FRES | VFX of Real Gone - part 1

Now we ended up replacing the handwriting on all of the envelope shots. Originally I had written it too small to be readable, so at the very last minute of post-production, Stark actually did me a favor and went in and replaced all the handwriting on all the envelope shots. But enough about Stark, and more about me. We shot 2 plates here.
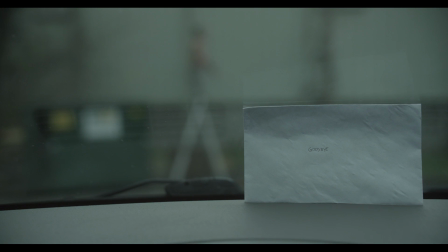One of Darren acting out his landing with the ladder falling next to him, and then one where Darren just kind of stood on top of the ladder and did awkward motions with his arms.
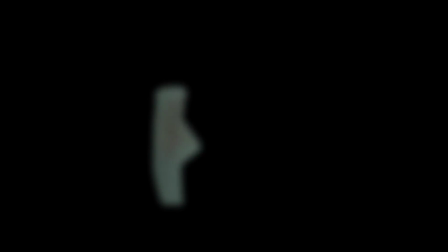I cut Darren out and animated his fall, transitioning into the second plate once he lands on the ground, so it ultimately looked like one shot. Then I brought in the rope from the previous shot and puppet tooled it in a submission. Then I brought in the light from the previous shot and keyframed it to dip down into frame, ultimately snapping off and falling onto Darren. I once again added some dust to add chaos and natural elements to the mix. And then after some blurring and foreground roto, the shot came together a lot better than I actually thought it would. A lot of what sells it here for me, and as with most visual effects shots, is the sound, which as we said before is mostly Darren screaming.
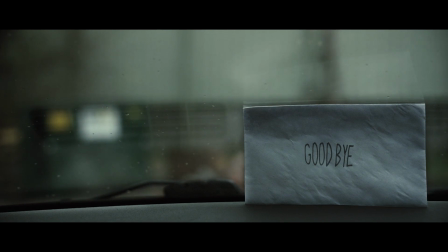Behind every great visual effects shot is Darren screaming. Moving on to the hospital, one of our favorite gags in the film is when Darren gets out of bed, goes to the window, and jumps out.
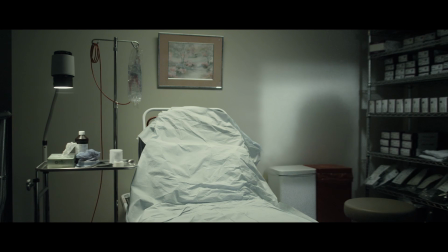So once again, we shot 2 plates.
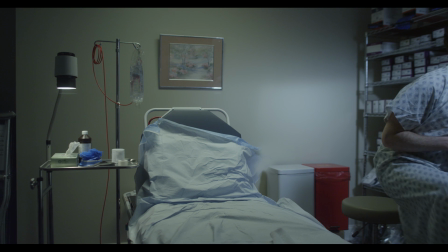One of Darren getting up out of bed and walking out of frame, and then another without the blinds of Darren stepping up onto an apple box and jumping off, making his shadow look as if he were jumping out the window.
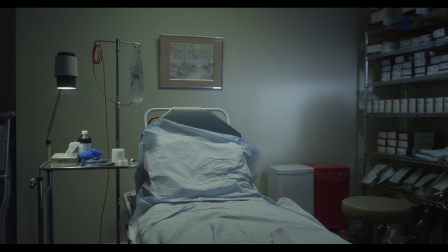Now the way I stitched these 2 shots together, I took the blinds and I manually masked out every single blind and then hand keyframed them to not only move up in unison, but to actually compress as they went up. The one prominent thing about window blinds is that they usually piss me off. They usually take at least 2 strong pulls to get the blinds all the way up, so I animated them that way. If you notice, they actually catch once halfway up and at a slight awkward slant and then an awkward tilt before finally going all the way up with a second pull.
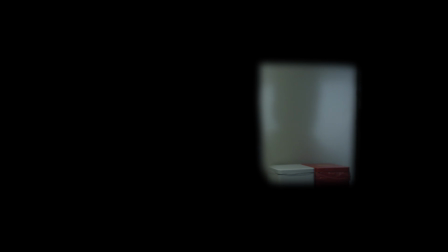Now while the blinds are going up, what you don't notice is that I'm actually fading into the second plate where we don't have blinds, where Darren steps up and jumps out.
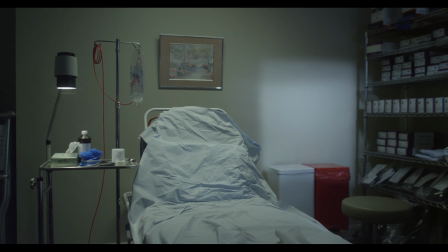And once again, it's a shot that I had no idea would look as good as it did.
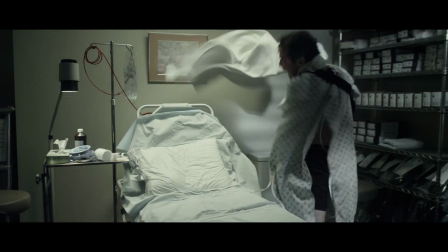In fact, we didn't even know it would work. So after losing his and breaking everything in the hospital, he heads back to his apartment to lose more of his and break all of his stuff in his apartment,
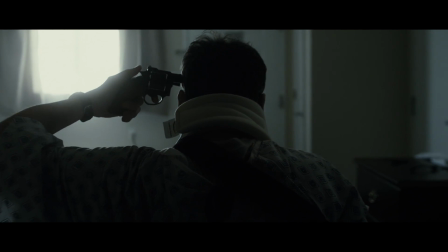ultimately pulling a gun on himself. Now there's actually a visual effect here with the gun, but I'll cover that in a future episode.
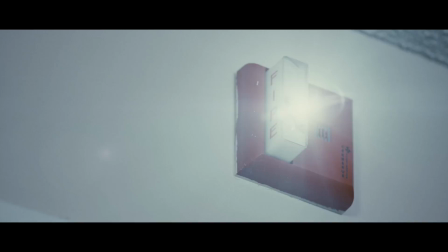But as with the rest of his suicide attempts, his plans are foiled, this time by the fire alarm. Now as much as Chris begged me to let him open up the fire alarm and start pulling wires out and breaking things, as great of an idea as that sounds to any human being who hears it, I insisted that he let me light it up in post. You know what I mean? Flares.
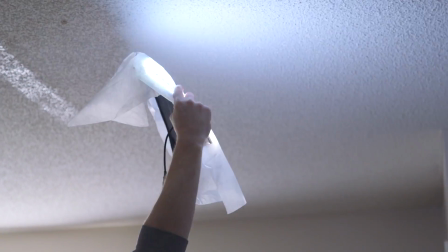Our plate was just a locked off shot of the fire alarm doing absolutely nothing. But Sam had an idea to actually point a light at the wall and flash it on and off, which,
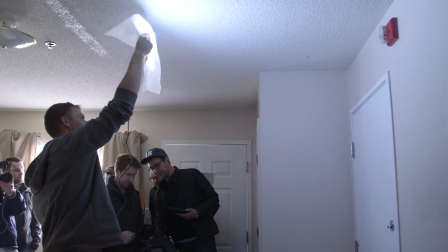just like the TV shot, totally helped sell the effect once I added the flare from No Light Factory in post.
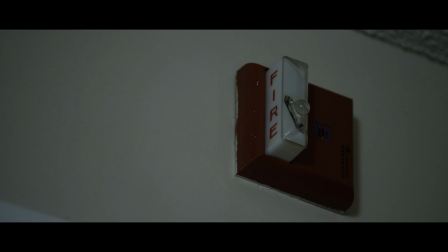This moves us into 2 of the biggest visual effects sequences in the entire film, the building fire and the fire engine, both of which I'm going to walk you through in excruciatingly nerdy detail next week. And don't forget, the Real Gone digital download pack is available in the Triune store now. You want it. I want it. I'm buying it. I already have it. I'm buying it again. I'm crazy.